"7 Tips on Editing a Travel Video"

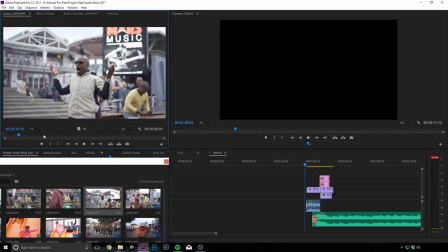240s
All right over there, all right, so that that that was the golden moment from what I can remember Right about here put down the out point
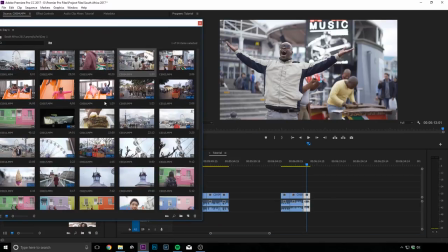248s
then I would drag it down to the timeline I will go through the whole day and then I will just put out all the best moments and
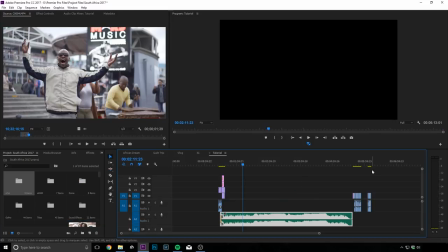256s
build it up So once I'm like sick of doing this process, I might want to just visit the
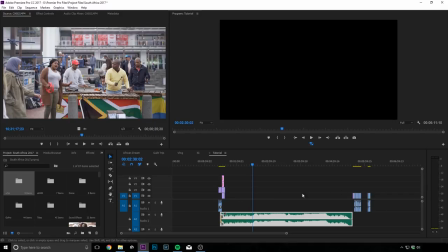262s
Sequence again and try to see if you know any of the footages fit according to the music Which kind of brings us to the next point So tip number four would be to edit your cuts to the beat of the music or to the mood or feel of the music Okay, this is so important. This is one of the most important tips that I can give today So let's hit on to the computer again.
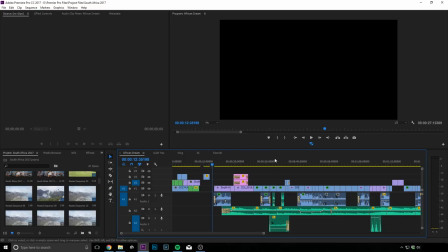284s
Alright, so first up I just want to show you an example of my South Africa video
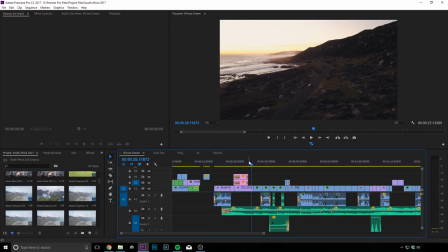289s
We just have a watch on how I edit my cuts to the music
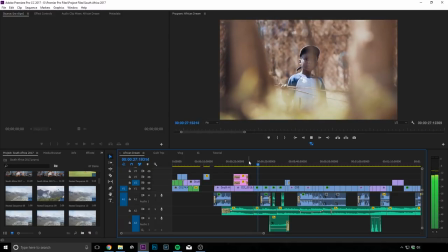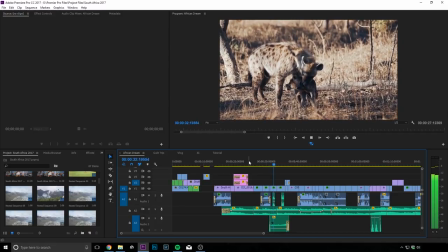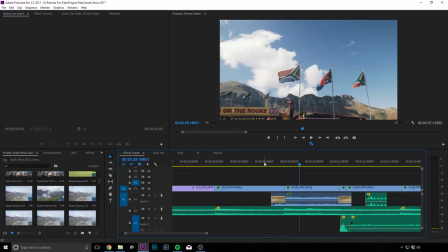304s
Alright, so as you can see I have edited my cuts according to like the keys being played in the track so you can see all this like peaks
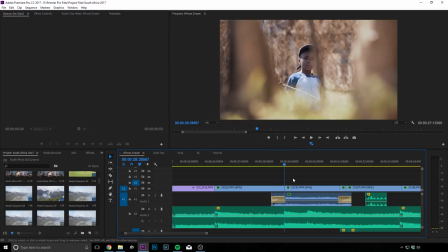315s
over here yep so that's where I cut my video
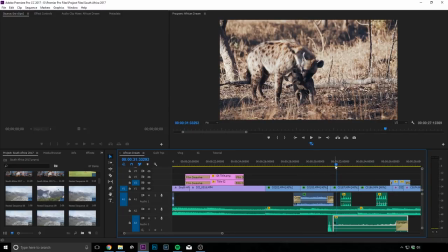320s
alright so one more thing about editing your cuts to the beat right is that you
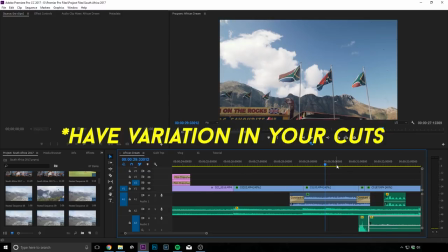325s
don't want to make it too regular or too predictable like for example in this song you don't want to cut every part to the keys
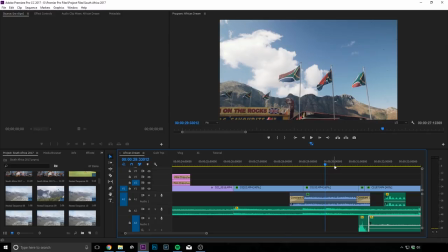332s
or to the beat and you know make it similar in fact what I did was sometimes I don't even edit to the beat itself, making it a bit more irregular and less predictable and it's just more interesting.
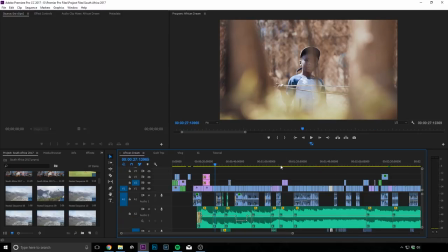344s
Now I'm gonna show you another part of the video. Alright so here it goes.
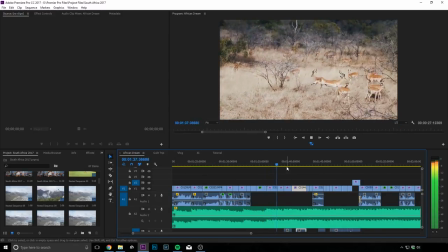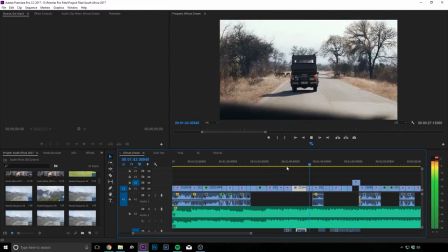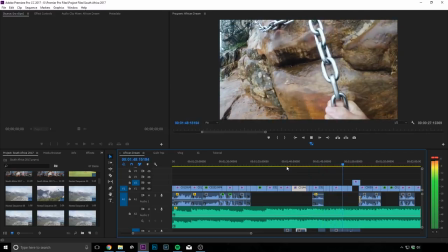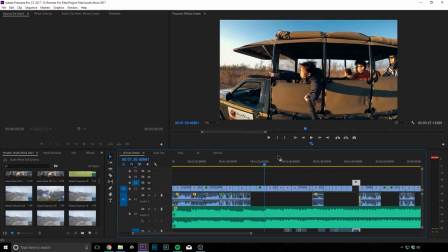364s
Alright so as you can see again, first of all I'm editing now according to the drum beats right?
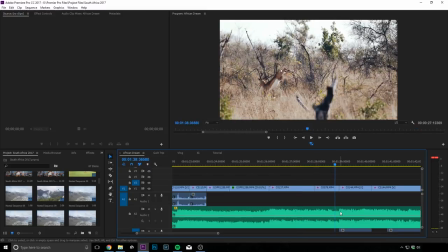372s
Again by those picks that you can see the mini mini picks like Like this one. Yup.
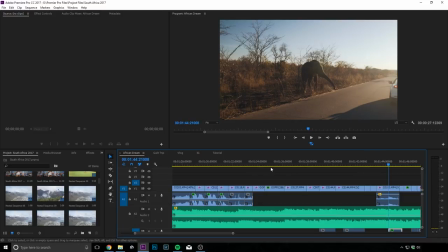378s
Tap, tap, tap. So that was according to the beat. And then another thing that you can note is that the cuts are now a little bit more snappy.
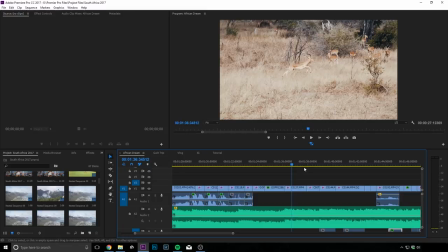387s
And there's a lot more going on in the footage. So for example, of this Impala run.
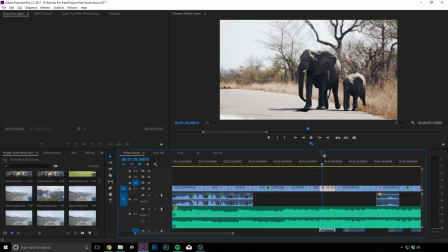394s
Right, a lot more action going on. An elephant that's coming in, walking in. And then this one.
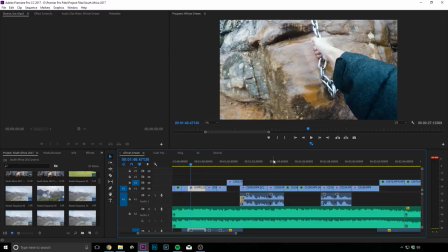405s
and myself climbing up so there's a lot more going on in this part because things are building up and my cuts are more snappy so yeah so tip number five would be to have a story or have a flow in your travel video instead of just putting like nice random clips together um
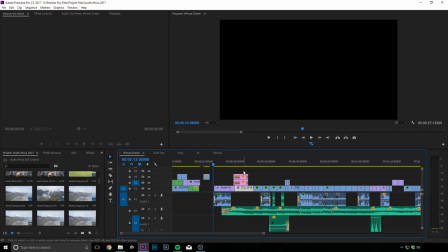422s
i think it really really helps you have a certain kind of flow all right so we are back again at the africa edit if don't mind.
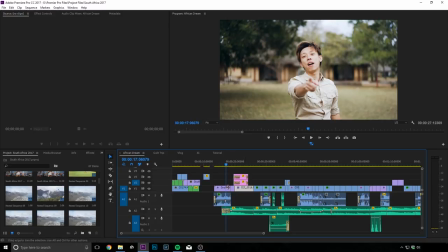430s
Anyways, yes, again the flow I did was to have an intro and then after that the title screen
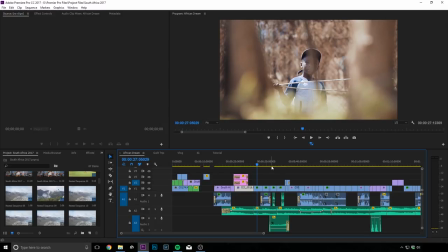437s
and then there I kind of started introducing you guys to the elements of the video. So for example, I'm showing you know the boy first like I'm trying to show like the people of Africa first all right then
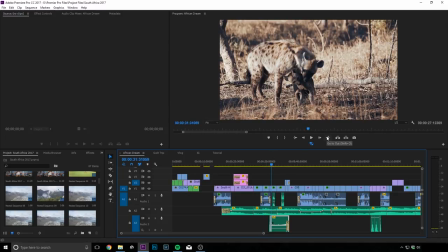452s
after that the flag with a bit of scenery and then I'm showing wildlife now a very nice shot of a mother hyena and a baby hyena.
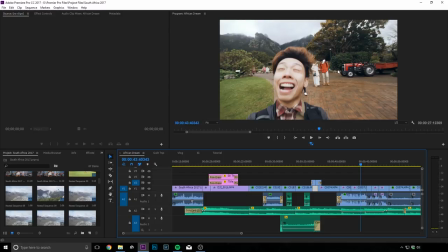461s
Close-up of nature before I tell you guys that you know I've just arrived and you can see that there's a start of a journey.
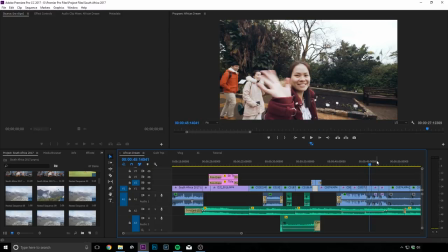469s
There's a certain kind of flow to it. I introduce you guys to my friends,
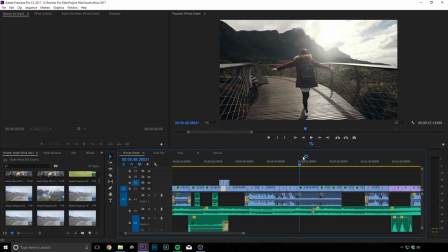473s
my travel companions and after that show you guys another scenic shot and then there's another
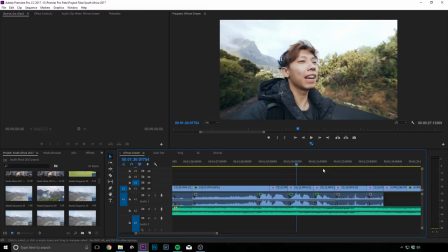479s
like mini story where you know I tell you guys that I'm gonna climb Lion's Head Mountain.